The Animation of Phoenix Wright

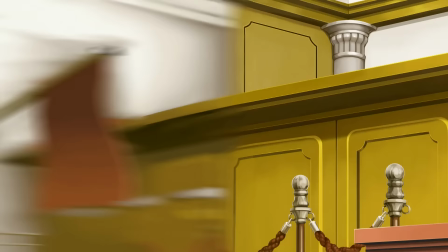[8:12]
It's just two extra drawings, but they have a big payoff.
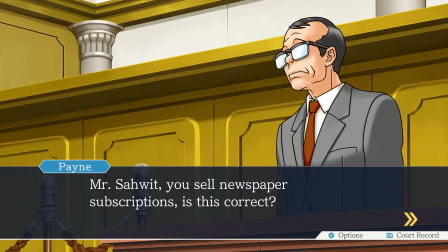[8:16]
So then the prosecutor asks his first question, and it's a pretty simple little softball of a question,
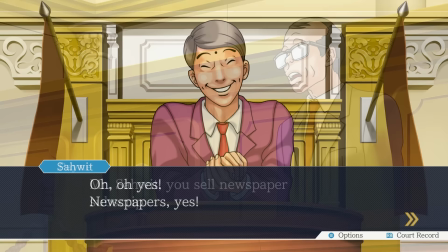[8:21]
but Frank's response is accompanied by a flash and a screen shake. The Ace Attorney games use these full-screen effects a lot for emphasis.
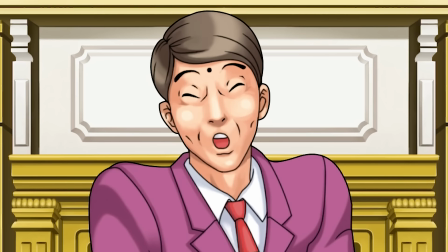[8:30]
In this instance, it makes Frank's response feel kind of overeager, like maybe he replied a little too suddenly or too loudly.
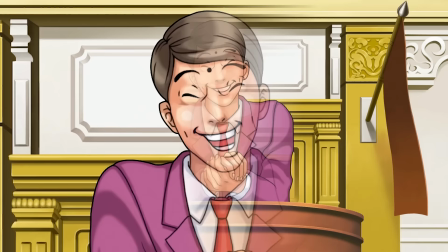[8:37]
This is also where we see the additional drawings for Frank's talking mouth in this pose. Just his default mouth shape and three additional mouth poses playing on a loop.
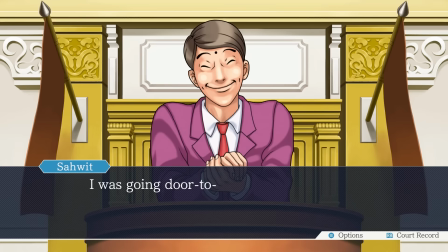[8:45]
Now, as Frank starts giving his testimony, you might notice a subtle difference in his animation during the moments when he's speaking.
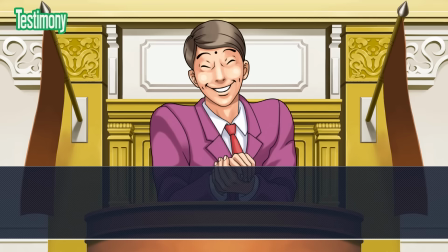[8:52]
He is still holding that same pose as before, but as the text appears on screen and his mouth flaps, the speed of his wiggling increases slightly.
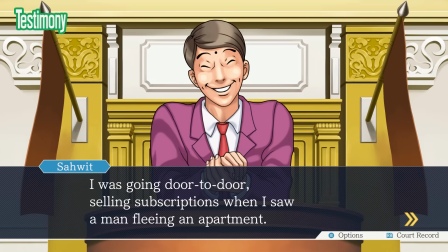[9:02]
When he's usually just standing there idle, his little wiggle animates on 20-frame intervals.
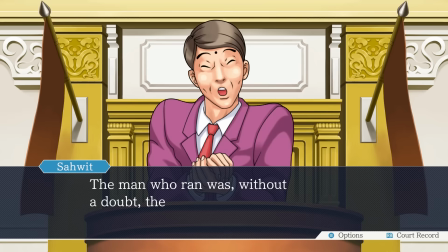[9:07]
But when he's talking, that animation speeds up so that the drawings cycle every 15 frames or so, which makes him feel a little more active on screen.
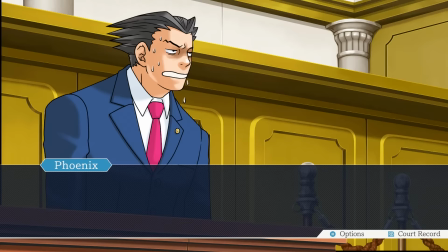[9:15]
And I love this little efficiency. The artists are altering the character's performance just through timing alone here, without having to add any new art.
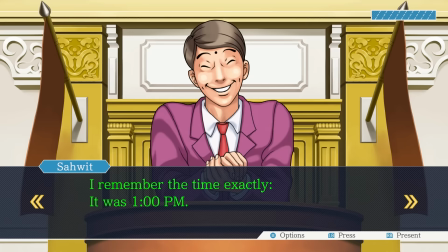[9:23]
And we're gonna see them play with that timing a lot more in a second. So, Frank gives his testimony, and wait a minute, we find an inconsistency. When we call him on it, that's when we see Frank's second pose. And it's very similar to the first one.
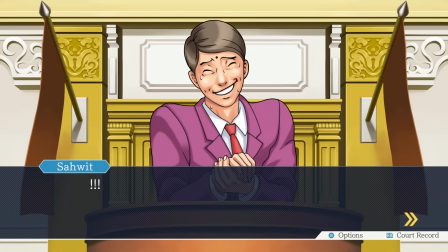[9:36]
In fact, I think the body animation might be identical, which, again, hey, efficient. But now, his head is tilted downward slightly. His brows are furrowed, he's looking a little more worried, he's starting to sweat, and that body animation cycle is going even faster.
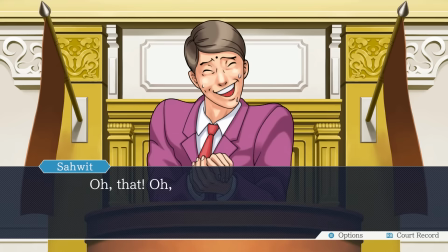[9:50]
Now the drawings are switching on 8-frame intervals. Plus, we're starting to see more screen shake on his responses.
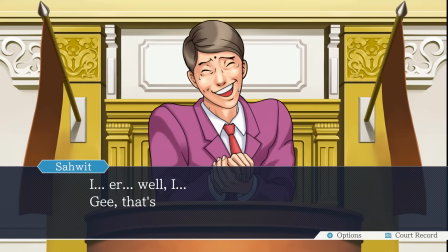[9:57]
He is getting more and more nervous, and that act he's been putting on is starting to feel less charming and more desperate.
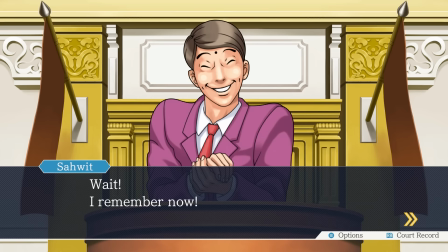[10:03]
And does that not feel satisfying? Of course, he does come up with a lie to dig himself out of that hole, and he reverts to that original smarmy grin. But then he gives revised testimony and, aha, another contradiction. And with another flash and screen shake, Frank is cornered again.
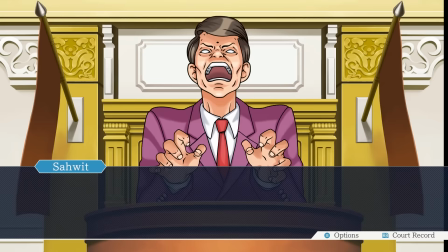[10:20]
Phoenix calls him out on this latest lie, and that's when we see a brief glimpse of pose number 3,
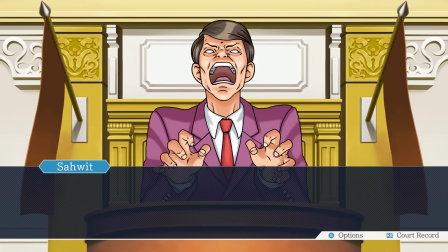[10:25]
an expression of furious shock, kinda like when a cat digs their claws into your leg.
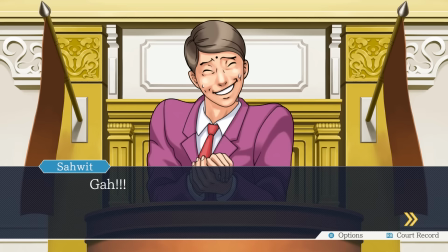[10:30]
It's only on screen for a second, but it's a telling sign. We are beginning to break through the act.
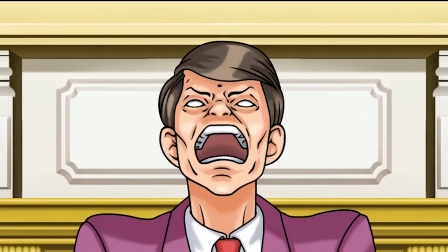[10:36]
And there's a little animation to this pose too. So long as you don't blink, you might see his toupee flap off of his forehead just a little.
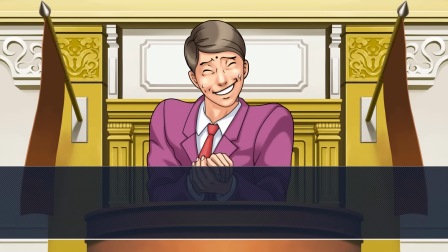[10:43]
It's a little bit of foreshadowing for you. So Frank digs himself out of this lie also, but this time he doesn't go back to the smarmy pose.
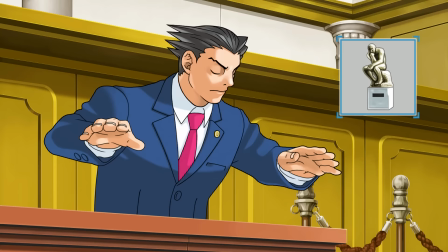[10:50]
He sweats through his entire third attempt at testimony.
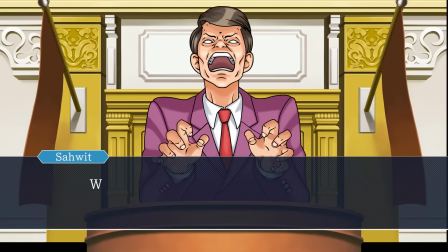[10:53]
And when we call him on yet another inconsistency, this time we get pose number 4, anger.
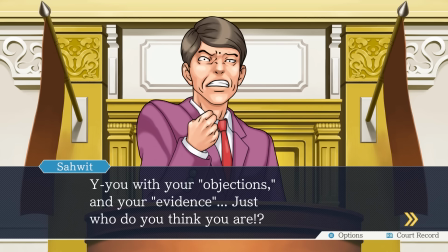[10:59]
He's shaking his fist, the screen is shaking a lot on his dialogue now, his eyes are blinking just slightly out of sync, which, that's good. We are seeing a new side of Frank come out, the true Frank, who can't keep his anger in check.
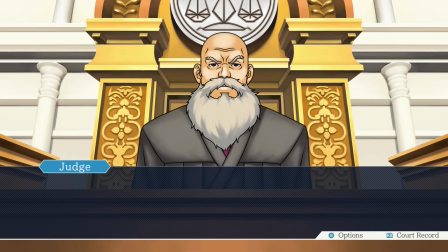[11:14]
We've almost got him. You see what I mean about this animation acting as player feedback?
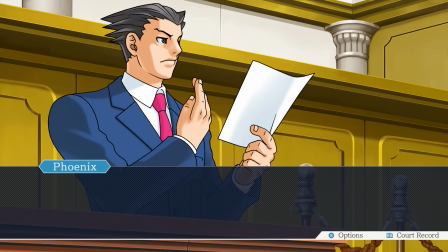[11:19]
Frank's emotional state, and also the emotional state of the prosecutor, which is very fun to watch, functions as evidence of your progress in this case.
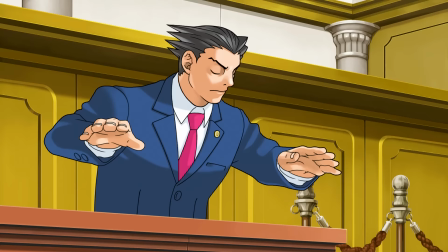[11:28]
And these emotional outbursts also weirdly function as a kind of celebration.
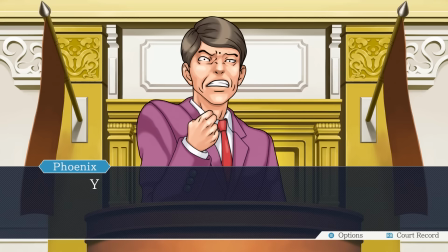[11:32]
As you wear the witness down with more and more of your very good lawyering, their escalating nervousness and anger is your reward. And if you can manage to keep pressing them and break through their last few desperate lies, then
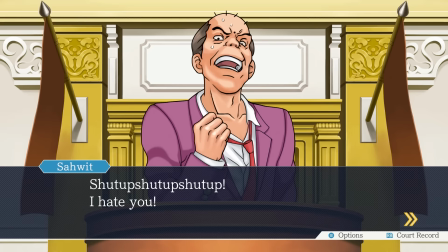[11:50]
the game will celebrate your victory with a relatively elaborate meltdown.
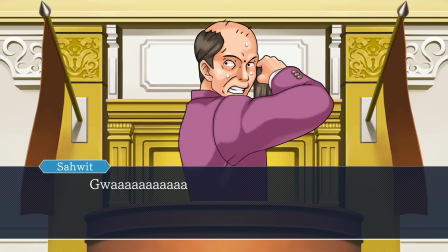[11:55]
This is almost always the most animation you're going to see on these antagonist characters.
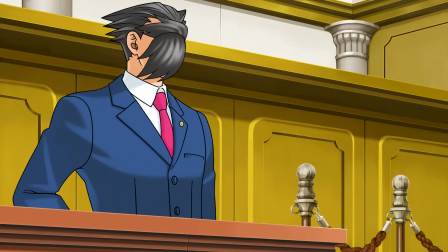[12:00]
Frank's little toupee throw here requires a whopping 7 new drawings, or I guess closer to 12 if you include the hair and also Phoenix's expression.
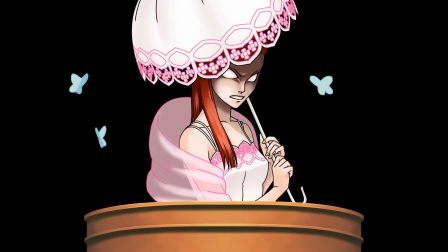[12:09]
It is no wonder players love these meltdowns so much, because they are immensely satisfying moments that you worked so hard to earn.
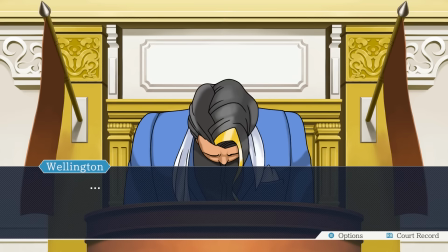[12:17]
And the actual animation of these moments isn't even that impressive.